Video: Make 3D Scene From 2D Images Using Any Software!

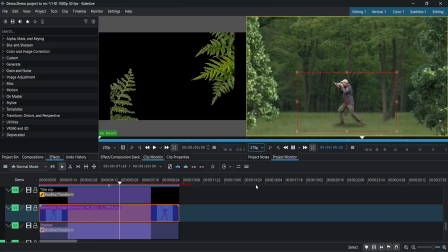I know the rocks and a few forest elements feel kinda wasted, but okay, maybe those little details matter.
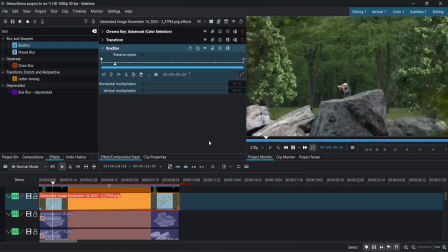After that, I blurred the elements in front to give a better 3D sense and make the focus go toward the cameraman.
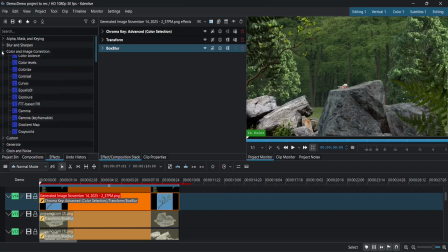At this point, 90% of the work is done. Now it's time for color grading, which you can see happening here.
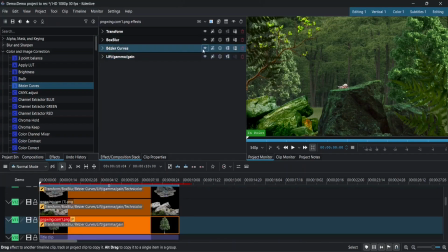My main goal was to make everything blend together, not just turn the whole scene green and shiny.
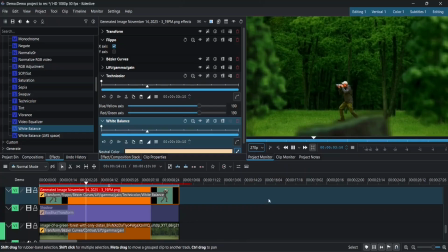Finally, I rendered it, and boom! The effect is done! So, that's how you made this effect.
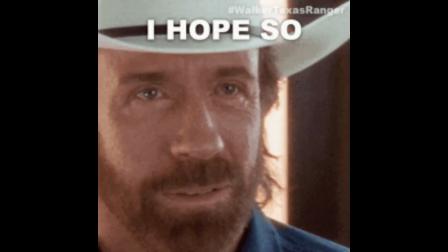I hope this video was at least a little helpful. If it was, like and sub.
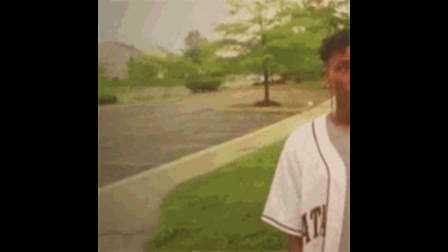And if you don't want these tutorials and me to suddenly stop, I'd really appreciate it if you could fund me using this QR code.
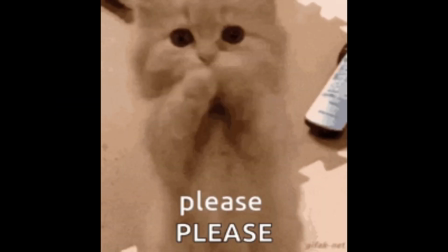Because this burning potato PC can blast any time. So yeah, please, You can only fund via an Indian bank account because of some classic RBI rules.
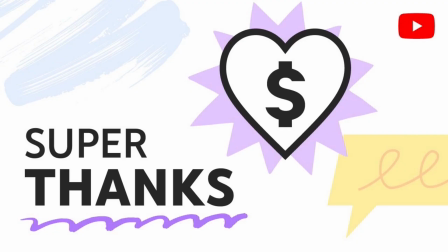If you can't donate because of currency barriers, check if Super Thanks is available. And if it is, thank you so much.
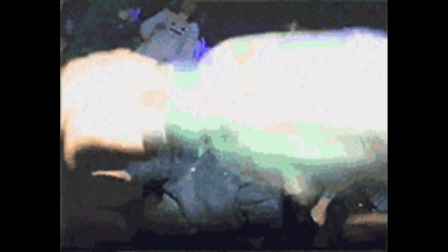I genuinely can't express that feeling with words and this silly AI dub. Thank you again.
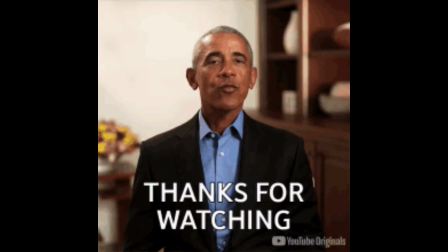Anyway, thanks for watching and have a nice day. Keep cooking!